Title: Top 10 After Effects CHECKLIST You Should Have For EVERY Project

Hey, what's going on, internet? This is Josh Noel from SonduckFilm. In this video, I'm gonna talk about 10 tips that you should be doing in almost every single After Effects project you work in. And before we begin, be sure to smash that like button because it helps out these videos tremendously and we give these tips out to more people.
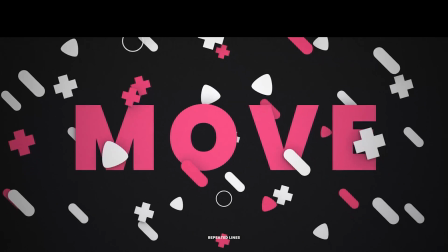[0:14]
And each of these tips can be used all together to form a really cool and unique style for motion graphics. So we're gonna jump in and let's get started on our top 10 tips that you should use for every After Effects project.
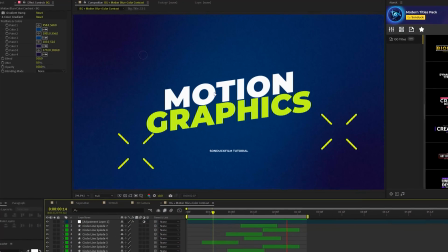[0:24]
So we're gonna start off with an obvious thing that you should do on every single After Effects project, and that's turn on motion blur, because there's a big difference between this smooth animation and turning on motion blur for layers that have animation. And as we look at this with motion blur, you know, the motion blur gives it a natural movement to, you know, our animation compared to something that has no motion blur.
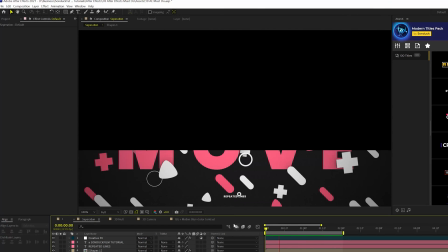[0:43]
So the second thing we're gonna talk about and something that you need to understand is the difference between frame rates. So this is an animation at 23 frames per second.
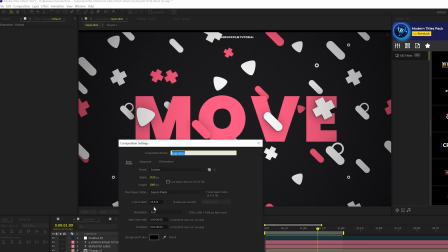[0:50]
If I come here to composition settings, you'll see we have a frame rate of 23.976.
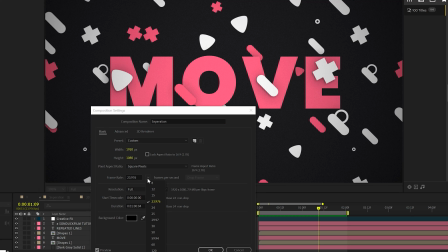[0:55]
Now you get a very natural, you know, animation, very similar to a film or, you know, a movie.
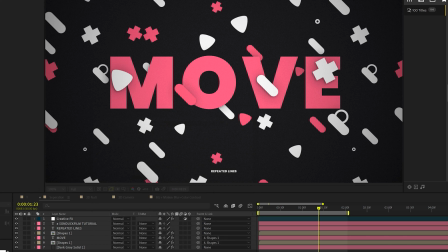[1:01]
But we come here and change the frame rate to 60 frames per second, you're gonna get a completely different style of animation.
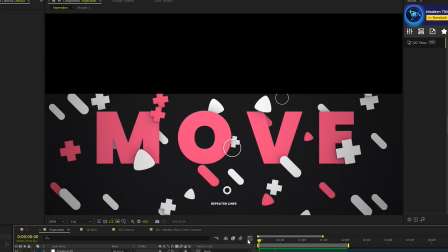[1:07]
And now with the 60 frames per second look here, there's a big difference between the two frame rates.
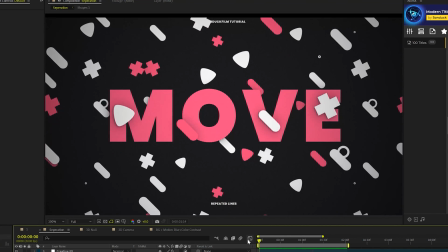[1:11]
So understanding what they're gonna do to your overall work is very important before moving into a project.
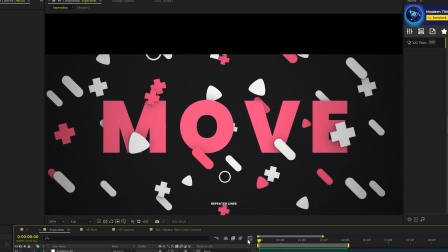[1:17]
Just keep in mind that 23 frames per second is gonna be a little bit more natural, and 60 is just gonna be a lot more smooth.
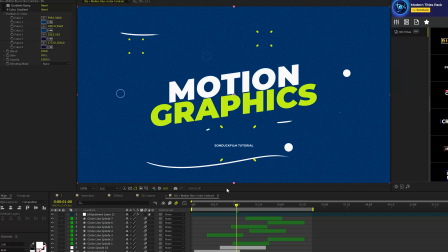[1:22]
All right, so next up, we need to talk about background. So sometimes you're gonna have just a solid background here. As you see, we just have blue in this scene. But, you know, maybe it's not a bad idea to take a look at how to enhance this a little bit further.
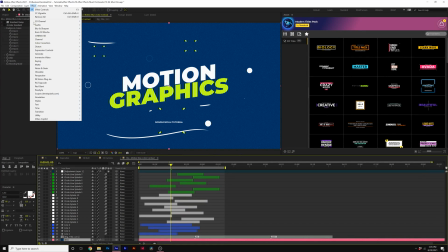[1:34]
So you can create a gradient really quick by going to Effect, Stylize, and grabbing CC Vignette.
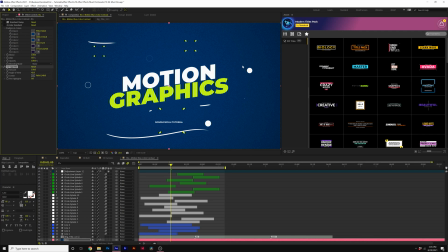[1:40]
And that will darken around the edges really quick. And this is a quick way just to add a variation in your background that's very subtle, but really does make a big difference.
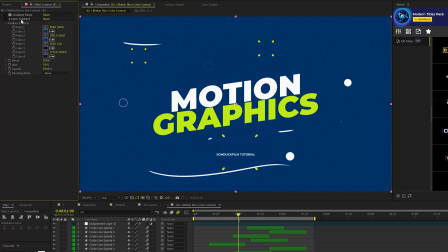[1:48]
Now you can be a little bit more traditional and use something like a four color gradient,
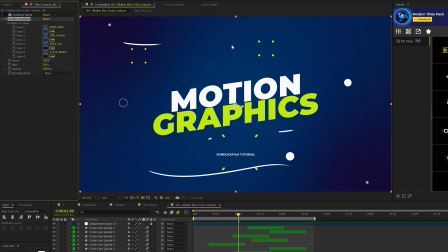[1:53]
where you can actually control the streak of the gradient a lot more easy, or you can just use a gradient ramp and direct where you want that,
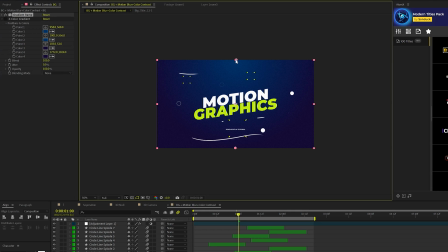[2:02]
you know, middle point or the light to be. And it makes a huge difference in your work.
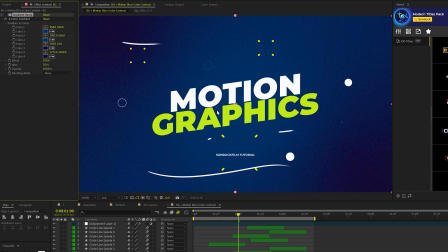[2:05]
So consider using, you know, some form of gradient, whether that's with a vignette, if you want to save some time, controlling, you know, where you want the brightest part of the image to be, or if you create something unique with a four color gradient. All right, so next up, we have to talk about using great fonts.
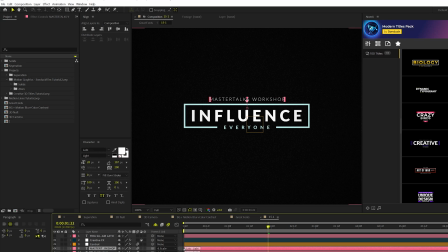[2:20]
So in this one title here, we have the same exact typeface, which is Lado. I never know how to pronounce these, but we have different styles of them. So the typeface is Lado, and the font is gonna be Light, which you have here, Bold, which is gonna be the bottom part, and also Black, which is the middle part.
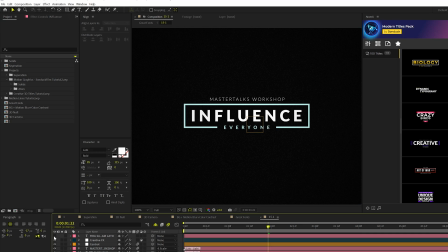[2:36]
And by using good fonts, you can put together a really cool title. So here are some fonts I would consider using in your work that you can download for free. And here are the fonts that I would start using to producing really cool title work in any software that you use.
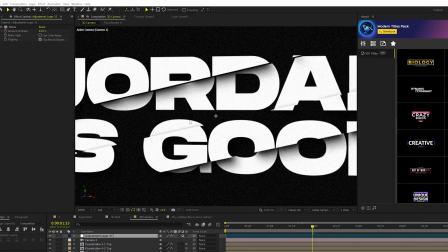[2:48]
One of the things that I use on every single project that I think you should consider using as well is noise.
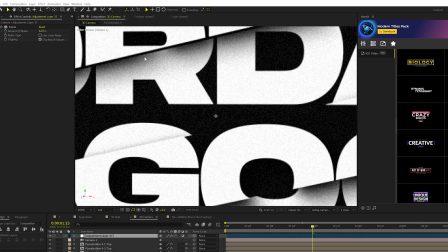[2:53]
So if we scroll in right here, you'll see that we have some noise applied here to an adjustment layer.
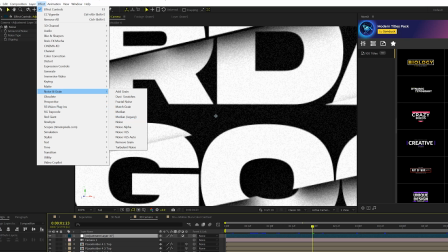[2:58]
So you go to Effect, Noise and Grain, and you add noise to an adjustment layer. And we turn this off real quick, you'll see how, you know, clean and smooth this is.
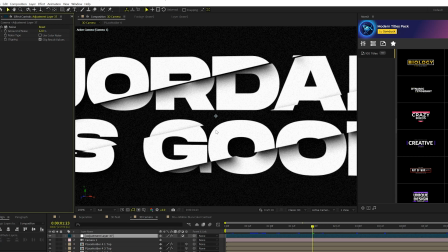[3:06]
But by adding noise, it just adds nice fine details to some of the areas of your image.
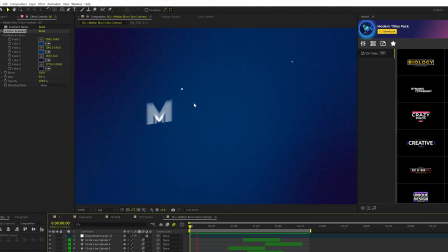[3:10]
And I have this set at 12% and uncheck use color noise. And what noise does is it makes your overall composition not static.
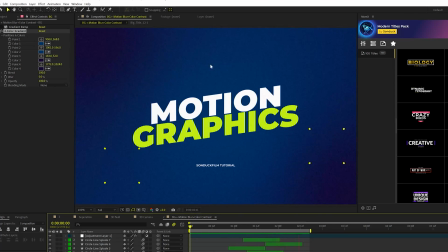[3:17]
So without noise, everything here would just be still.
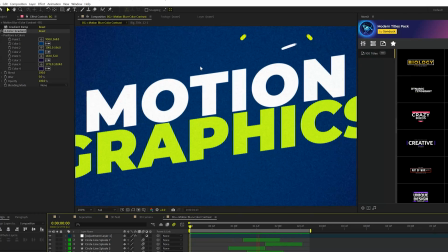[3:20]
But by adding noise, it adds that, you know, gritty movement to the overall composition.
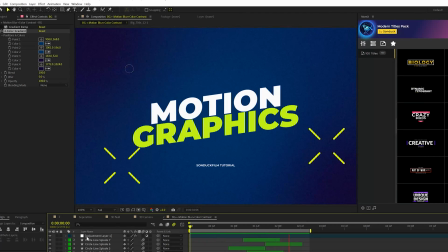[3:26]
So consider using noise.
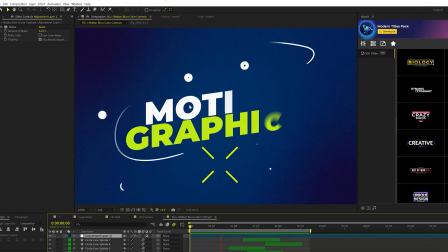[3:28]
With your work, especially if you're integrating this with, say, live action footage, because footage will have some form of noise or grain if it's, you know, film. But, you know, adding into your motion graphics gives it a really cool look. So as everyone knows, creating motion graphics takes a tremendous amount of time. You talk about hours. That's why we've created a handful of After Effects templates along with our extension right here for After Effects that I'm gonna give a huge shout out on.
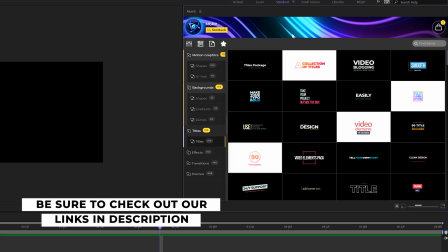[3:52]
So this is our extension that holds all the templates that we have, and you can preview a template before you apply it.
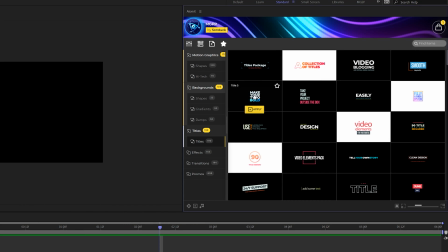[3:57]
So this is specifically our Motion Graphics Professionals Pack. We currently have 10 packs available on our website, but how these packs extension work is aimed to help you save time and produce awesome work.
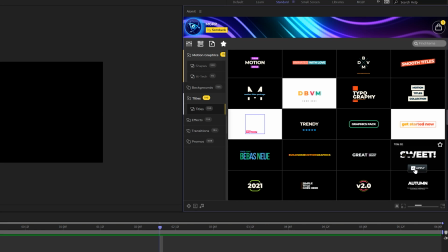[4:08]
So you can preview a template before you apply it, and when you find the right template, you click on apply. And it applies a full animated template to, say, your After Effects project.
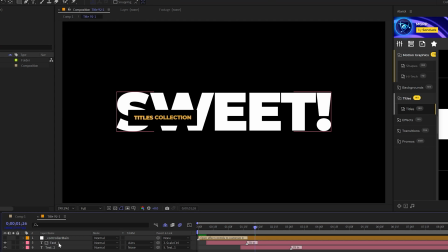[4:16]
You can go into the template and quickly change out your title.
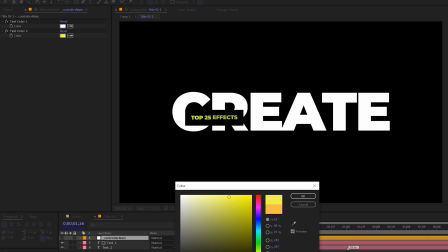[4:19]
And with a few clicks of a button, you can change the color of your templates very easily with our controls.
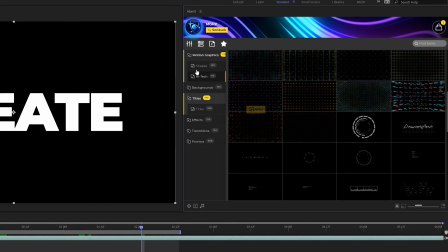[4:25]
And back in your main composition, everything will update. And with these packs, you have a handful of categories that you can use. So we can come here and maybe add some accent graphics here.
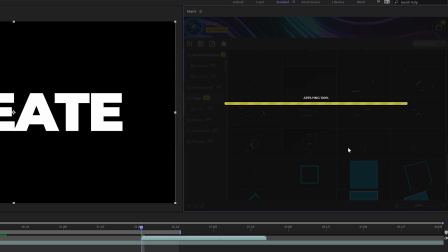[4:32]
So we have this category here called motion graphic shapes. click on apply, and literally with just a few clicks and under minutes worth of time,
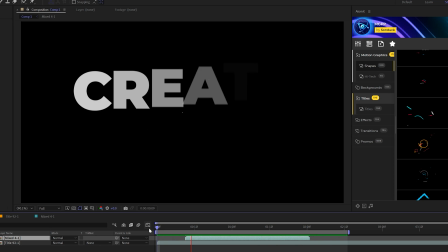[4:39]
we're able to put together a really cool composition with just two templates right here from one of our packs. And by picking multiple of our packs, you can quickly switch over to other packs that we have available. So if you're looking to save time and produce awesome work, you can take a look at any of the packs we have off our website. If you do pick up anything, you will be supporting our channel, so thank you very much. And you can try our free pack, which I'll link in the description below, and you'll get like 40 free templates with the extension.
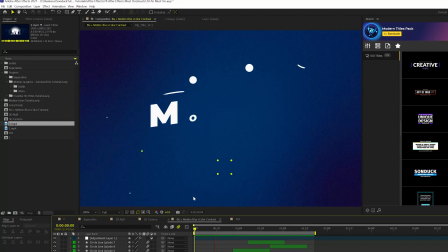[5:03]
So since we just talked about great fonts, let's talk about great color palette for your motion graphics.
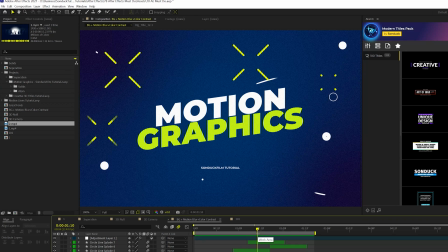[5:08]
We'll go through a few examples here real quick, but you should always be thinking about how you can use color to separate your graphics and make them pop. So this scene, for example, we have three primary colors. We have white, blue, and green. And one thing you'll notice is that one of the colors is not mixed with any of the other elements.
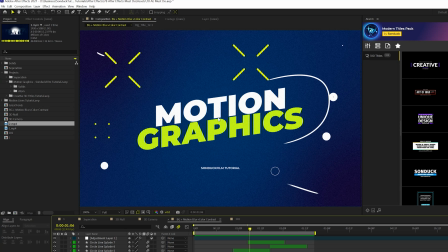[5:23]
So blue here is on the background only, while green is on the action graphics and the title, while white is also on the title and the action graphics in the scene. So there is clear contrast in this, and we're only using three primary colors.
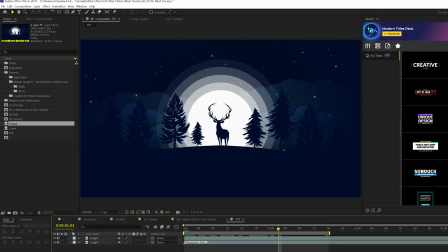[5:35]
Taking another look here, we're only using two primary colors here, blue with different variations of that shade and white to help make everything stand out.
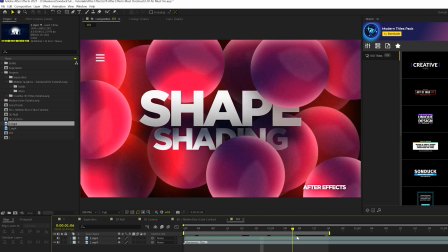[5:43]
And even over here, we're using white for our titles and a pinkish purple sort of look for our background.
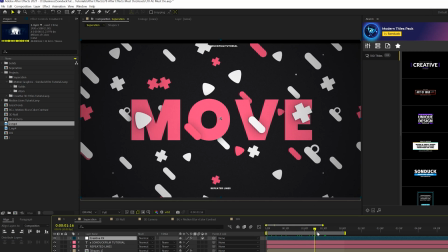[5:50]
We're using two primary colors in the scene, and that helps it stand out dramatically. And you'll see over here, we have a very dark gray look for the background, and that's not on any of the elements in the scene. And then we have, you know, our pinkish magenta text with our accent graphics and just white accent graphics by itself.
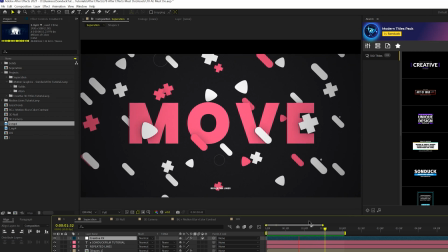[6:05]
So by using no more than three colors in the scene, it'll be a lot easier to make your work stand out.
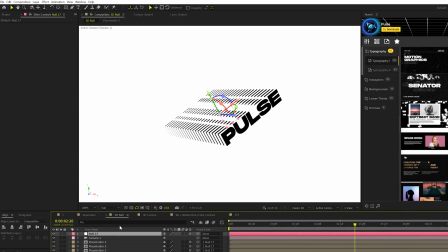[6:10]
So when doing projects, it's important to know the difference between using a camera or a null object for 3D animation.
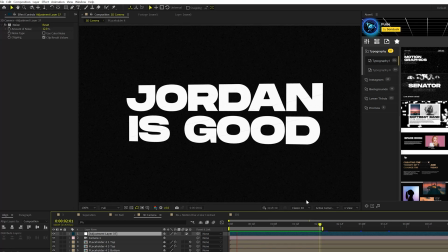[6:17]
So in this case, this is a 3D null animation. And in this composition, this is a 3D camera movement animation.
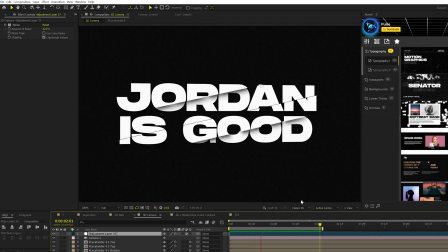[6:23]
And there's a difference between the two, and you should know the difference and when to use them. When you use a 3D camera animation, think of it as a way that you'll be able to rotate around the text. So for this composition, one thing to keep in mind that the camera is doing the animation, not the graphics.
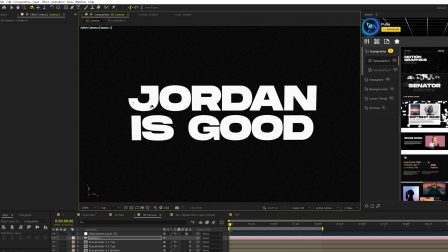[6:36]
And as a result, the camera is going to be moving around the title around a very specific point where the camera is focused.
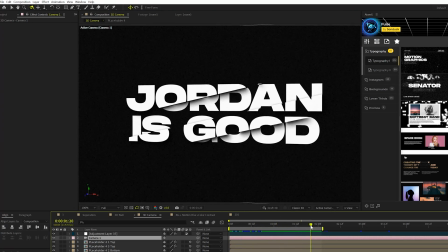[6:44]
So it's important to keep that in mind. If you want to do a rotation around a title in a circular motion,
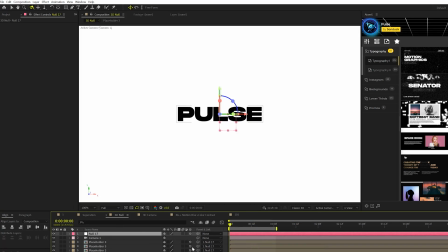[6:49]
that's what you're going to get. With a 3D null object where you have all your graphics parented to a null object and you have that null object animated in 3D space with a 3D layer,
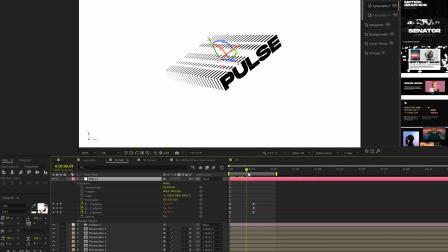[6:59]
and you do the animations here, what's going to happen is now the title is going to animate in 3D space, not the camera, not the null object.
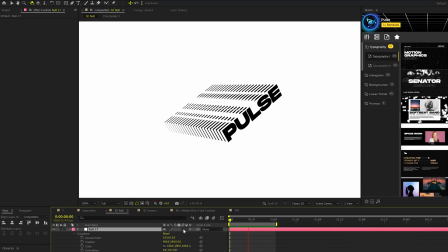[7:08]
So if you want to control a title or a graphic and keep it in place, go ahead and animate with a null object.
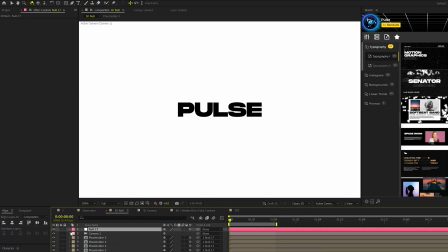[7:14]
If you want to animate around something, use a camera. You can achieve the same results with both of these, but it's just a lot easier when you use them in the correct situation.
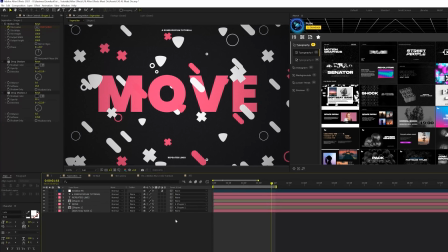[7:22]
Anytime you mix graphics with titles or other graphics, you need to make sure that that work stands out very easily.
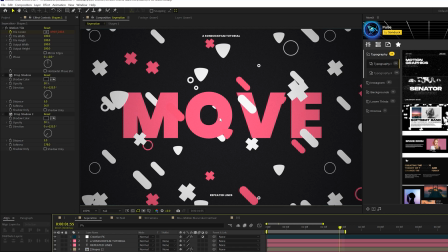[7:28]
So here's our previous example. We have great color palette here, but we don't have objects blending well together, kind of looks flat and messy.
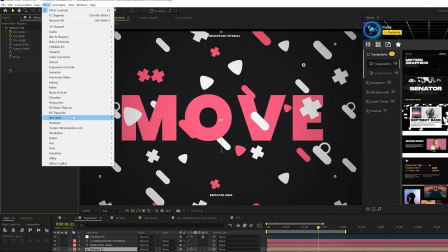[7:35]
But what we can do is effectively use drop shadows where it's subtle, it's gonna look great. So we'll come here to the perspective and we'll grab a drop shadow.
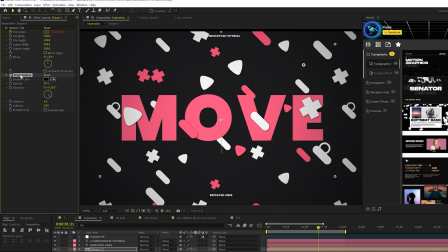[7:42]
And all you have to do is increase the softness up to like 25 for the first effect. And then you just come here, duplicate it by going to edit, duplicate, and you increase the softness up to like 200. And this will help create some separation here. And we also could apply this to other graphics. So we'll apply this to the back end of the title. And now these graphics are gonna stand out among each
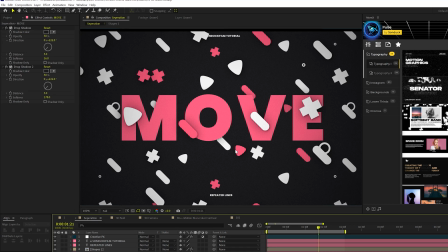[8:00]
other just by using a very subtle drop shadow that just looks clean by duplicating it twice.
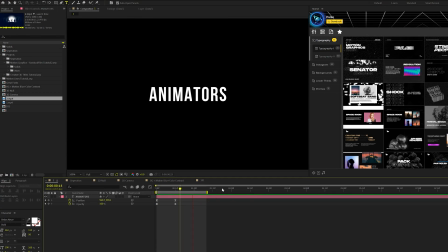[8:04]
And we're coming close to our end, but instead of using simple text animations with the transform properties that you have here with all your layers, make sure when you're animating text that you use the animate properties instead of using transform.